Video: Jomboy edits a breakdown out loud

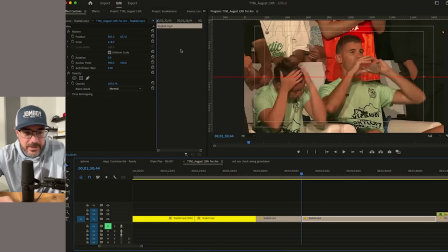And then he takes a two-handed sip, which is a little wild, right?
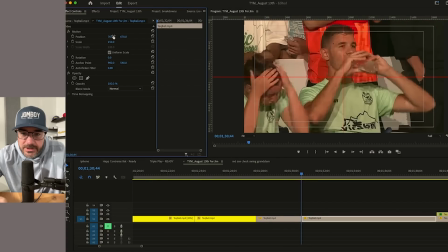And I'm going to center him up, so they should be similar in the same spot for your eye. All right, massage, drink, double-handed drink. Double-handed drink's a little odd. Double-handed drink.
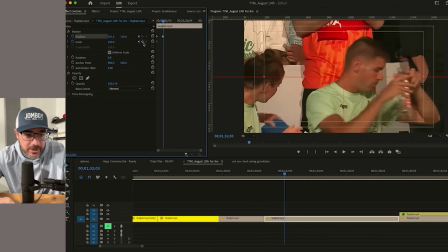And then I'm going to cut to the double-handed drink, and then I'm going to cut over to this washcloth.
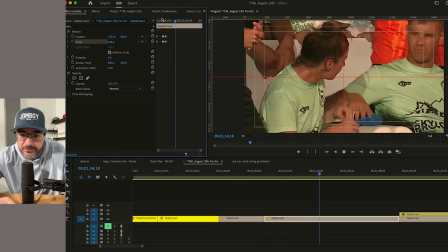So double-handed drink, washcloth, mouth, forehead. Share the washcloth.
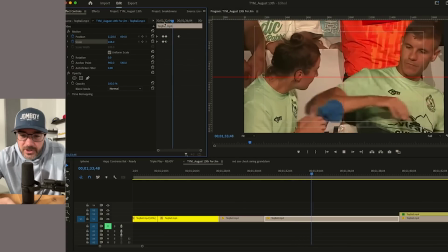Ew. Mouth, forehead, sweat. Share the washcloth, forehead, sweat.
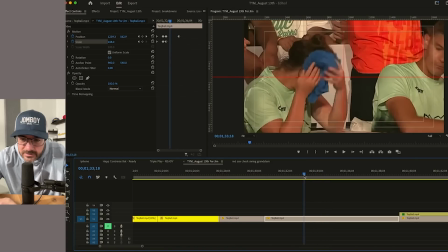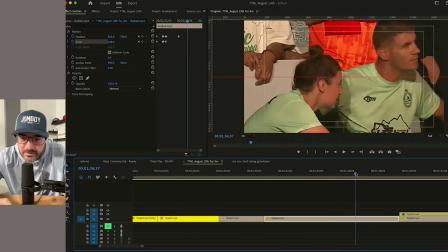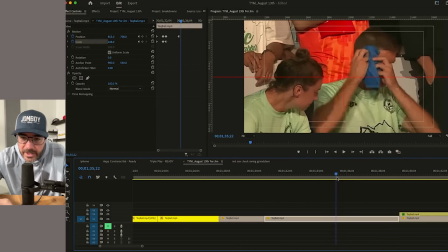I'm going to use the movement of his wiping, so I'm not going to let that resolve itself.
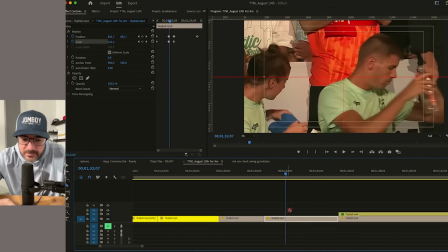And I think I'm going to put that in just slight slow-mo because they're sharing a sweaty rag. So I'm going 80%.
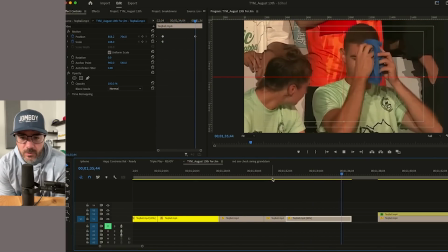Wipe the face, pass the towel. We got it. Wipe the face, same towel.
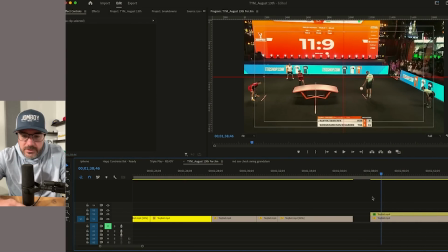So now it's their serve. He gets it over. Oh, they go for the same move.
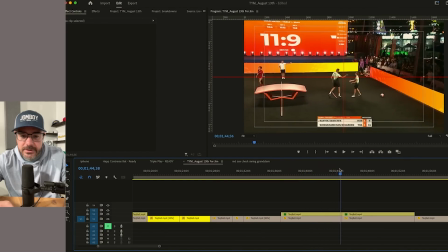What is that? Her foot? Oh, her body crossed the line. They go for the same move, but her body crosses the entire line.
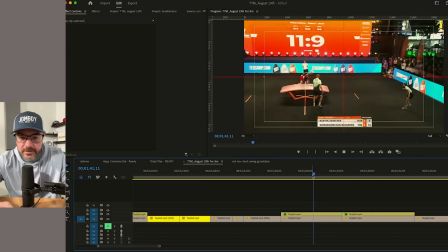That's what it is.
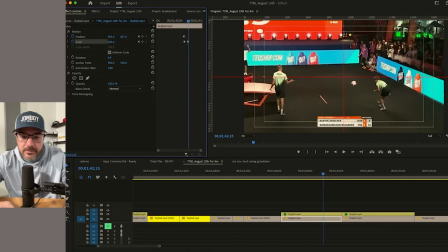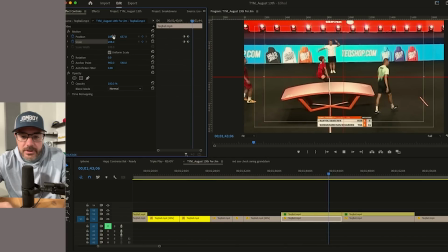Yep. But she isn't phased. That's kind of cool. Their point, and then I want to show that she's kind of like not phased at all.
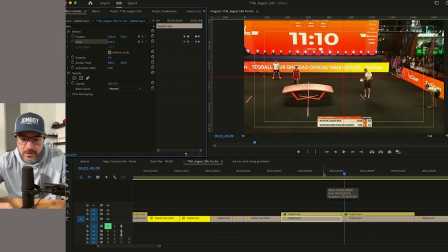I don't know if I did that.
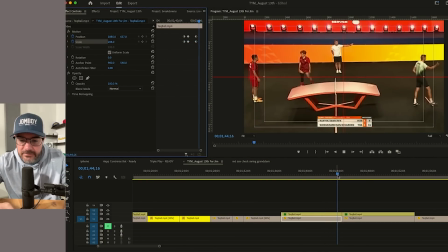I don't like that. I'm taking that out. We're just going to stay their point. So now they can tie it up.
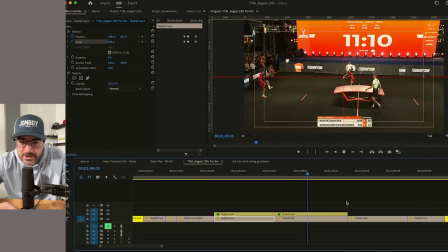Oh, that was a quick save. Now they can tie it up. Quick save. Thailand's going to run the same exact play, and this time she slams it down.
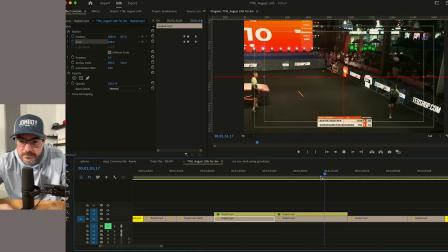Oh, man. Look at the coach over there.
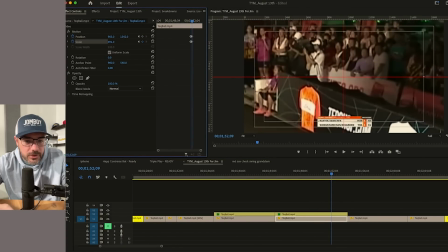Coach steps out.
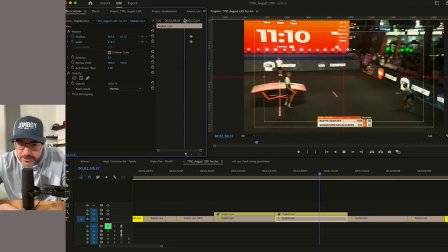I just saw that out of the corner of my eye.
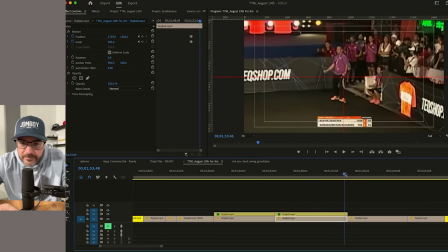All right, so he's doing that motion. And I don't want his arms to come down because I want
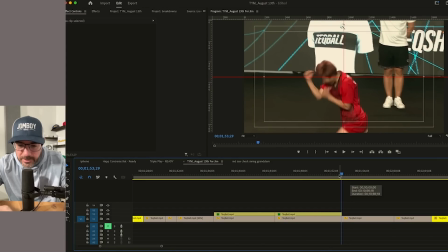her to be doing the same motion.
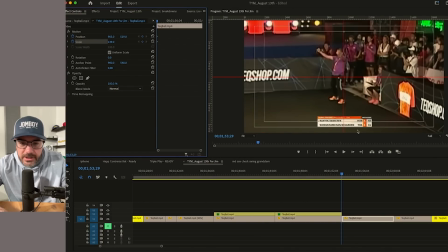She's here. I need him to be a little bigger for this transition to make more sense.
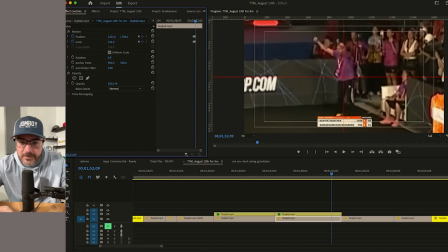Even though it's grainy, I'll forgo quality on that.
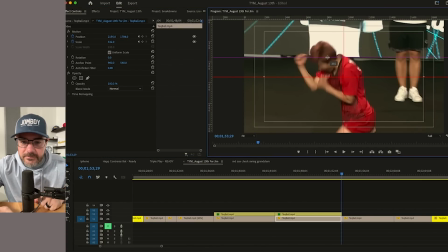Our eye line is like here for her. And for him, he's too far that way.
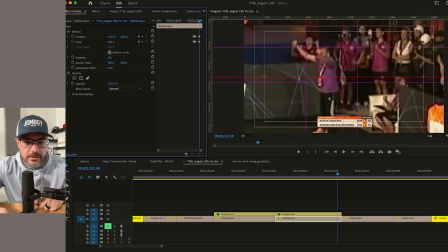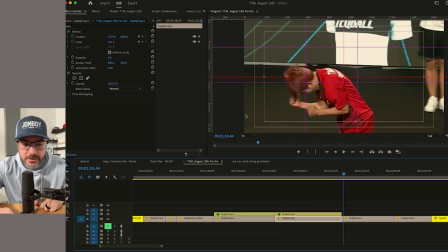Yeah, it's much more fluid. All right, get rid of all these guides. Clear the guides.
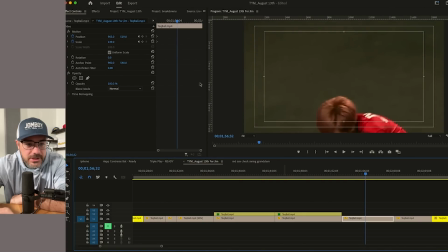Oh, and then what is this?